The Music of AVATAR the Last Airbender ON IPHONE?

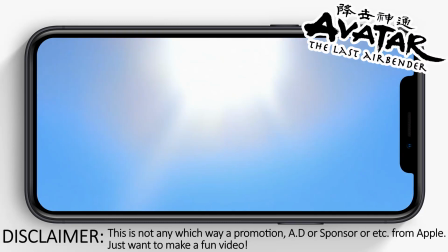0s
So I've recently watched Avatar: The Last Airbender for the very first time.
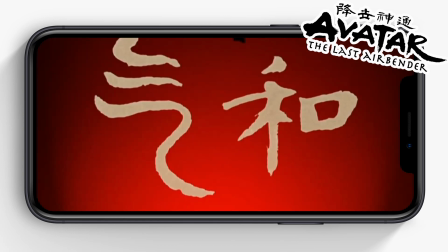7s
Let that sink in. Nah, I'm just kidding. It's for the 7th time, but it feels like I'm watching it for the first time, you know?
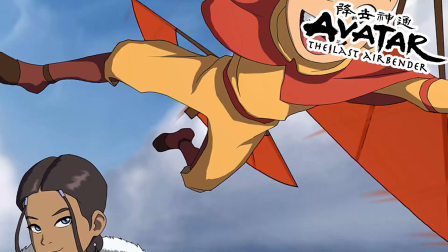14s
At this point, it's like tradition to watch Avatar once a year. Maybe twice a year. Okay, 3 times a year.
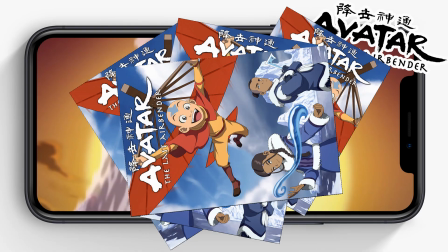20s
Did I say 3 times? I meant 4 times a year. Okay, more times than I should. What can I say?
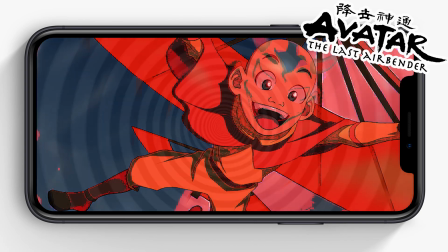26s
It's a good show. You should watch it. You should watch it. You should watch it.
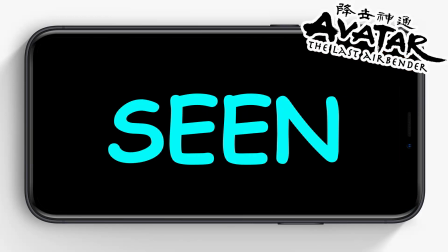31s
You need to watch it. Okay, if you haven't seen it, go watch it because there will be major spoilers in this video.
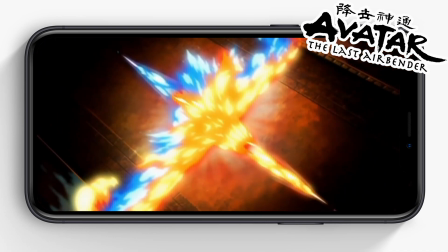37s
Didoy, you clicked on it. So I was watching the finale and I was like, oh my gosh, so cool.
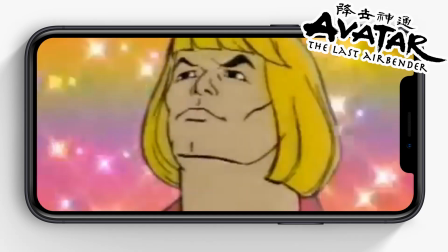43s
Clear his throat. I meant, oh my gosh, so cool. And I thought, while listening to the music,
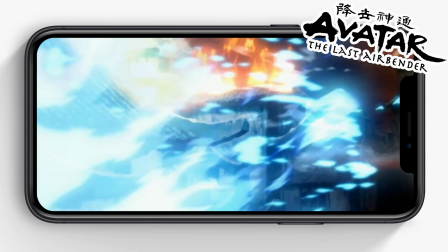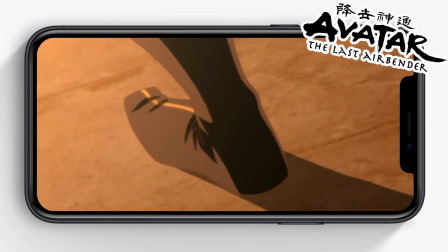57s
between Azula and Zuko, the music is just so powerful, perfectly reflecting the emotion of both characters in this fight.
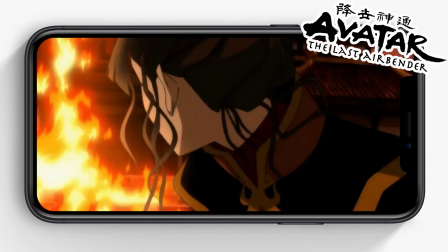64s
The pain, the struggle, and sadness of Azula spiraling out of control,
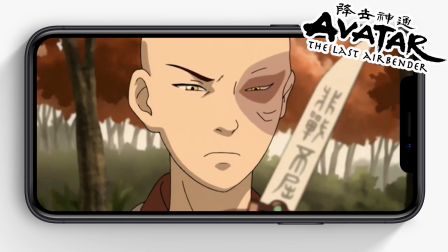69s
and everything between both character arcs was building up for this exact moment.
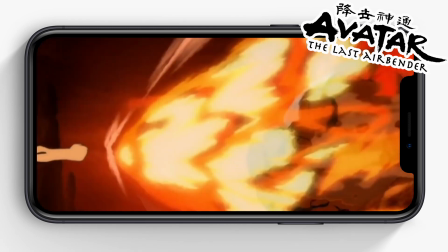74s
I love watching the last episode. It's just fantastic. But I can't watch it without watching the entire series.
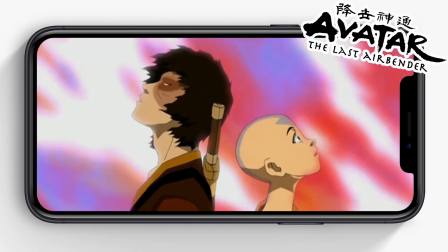81s
The entire series makes that episode just so great.
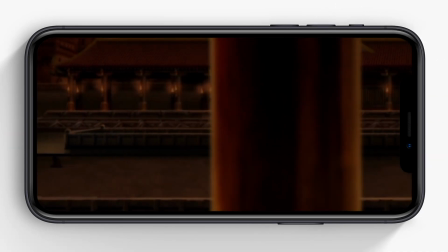85s
And I wanted to recreate that moment, musically, to challenge myself to see what I would come up with if I was writing the music for that scene.
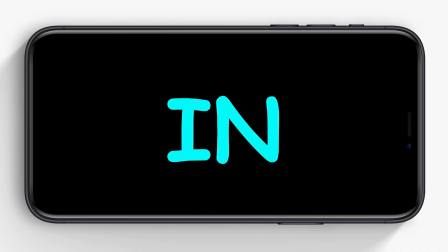93s
But I want to be able to do it in a way that you can do it too.
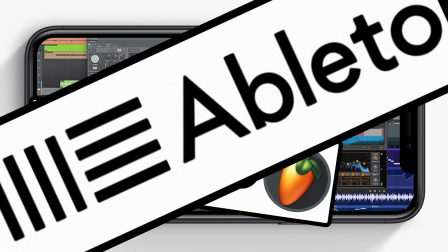96s
So you won't need some expensive DAW, which is just a fancy way of saying digital audio workstation.
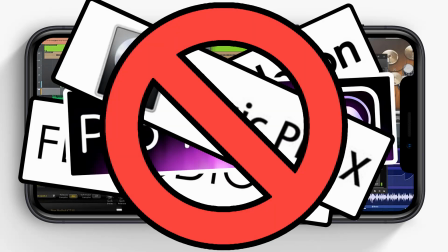102s
It is what the industry uses, but we won't be needing it because we have our own DAW, exactly on our phones.
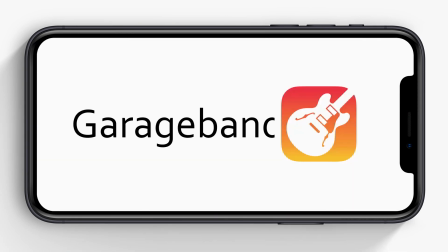111s
Well, if you have an iPhone. So there's this app called GarageBand, and I was messing around with this like a few days ago just to see what it could do.
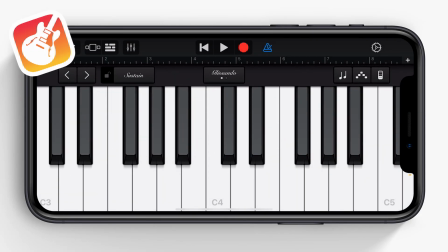119s
And I was thinking, wow, this is literally a pocket DAW.
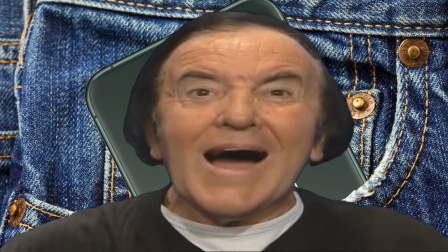124s
Wow.
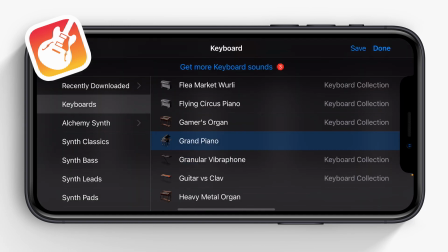129s
You can record, you can have all these different sounds, and you can play all the different tracks at once.
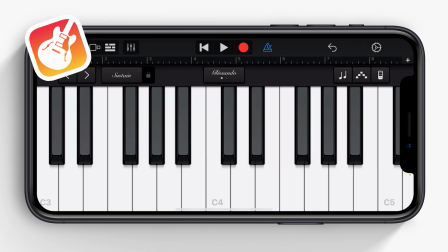135s
You can literally make a song on your phone.
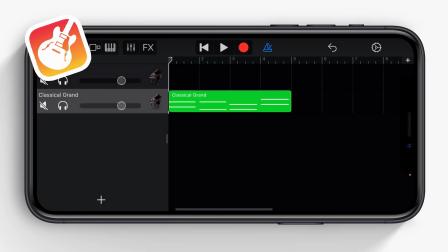148s
And I'm just going to loop this part and then play something on top of it. I'm just making this up on the spot, you know?
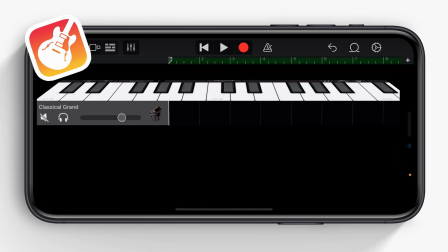153s
Nothing too special.
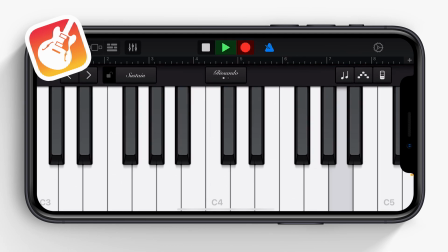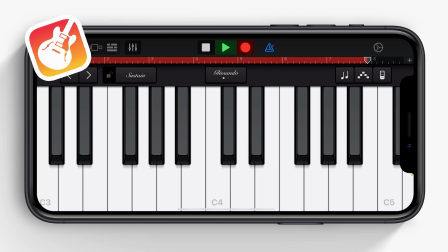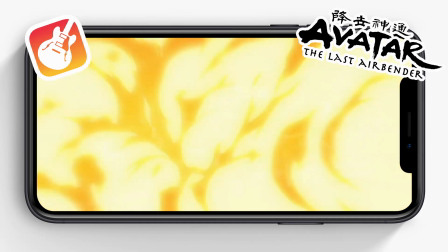174s
So I was thinking, you know what would be cool? If I could recreate this iconic scene from Avatar: The Last Airbender, since I've just finished recently watching it.
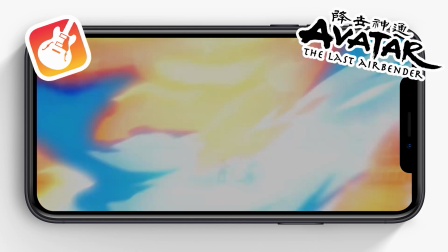183s
I was thinking this will be fantastic to do.
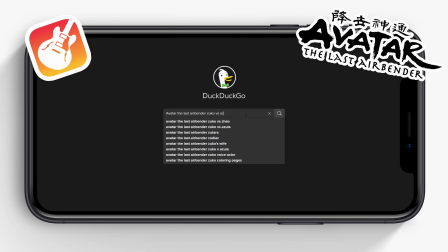185s
So first things first, we gotta go listen to the original piece of music so we can get an idea or direction for the feeling for this scene.
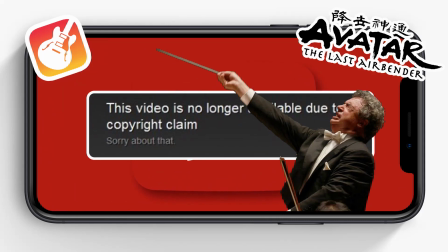193s
Now I don't want to copy the original piece of music the composer came up with, but I also don't want to lose the essence of what the original is.
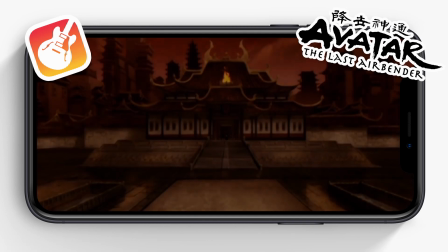200s
In the beginning, when Zuko talks with Azula, we can hear these bells playing.
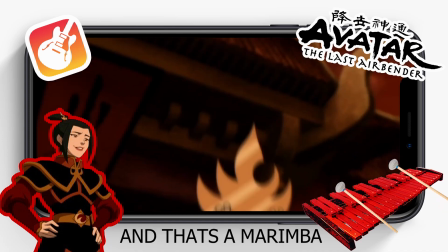205s Phoenix King Ozai, I now crown you Fire Lord. What are you waiting for?
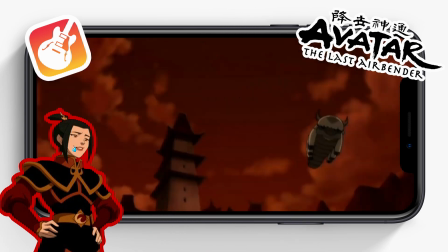213s Do it!
Creating this uneasy and unpleasant feeling when Azula's on screen.
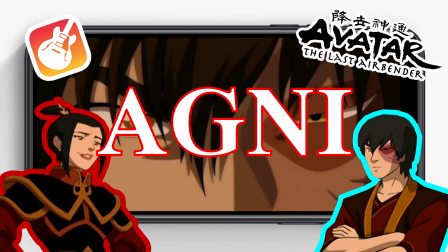218s
So I want to keep that in mind. And when Zuko and Azula starts their Agni Kai, also side note, what an awesome name that is.
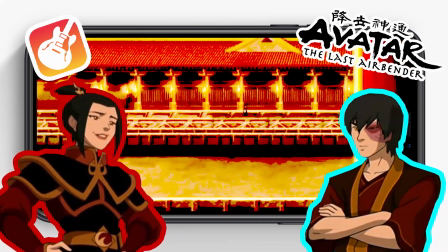225s
Agni freaking Kai. Like, bruh, that is so cool.
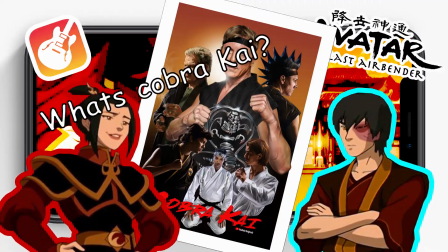230s
Agni Kai. Cobra Kai? Cobra Kai? Nah, fam. Where's my Agni Kai gang?
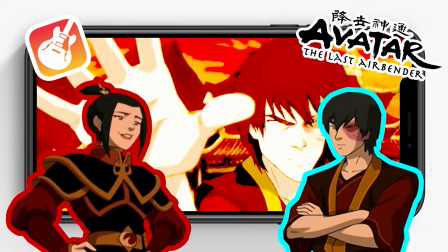235s
Like, we gotta go make that a real thing. Agni Kai gang, oh, woo!
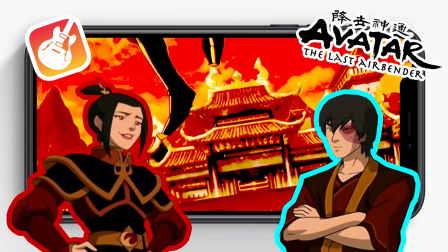239s
Alright, so, when they start their Agni Kai, we can clearly hear the melody playing that perfectly reflects the pain of both characters.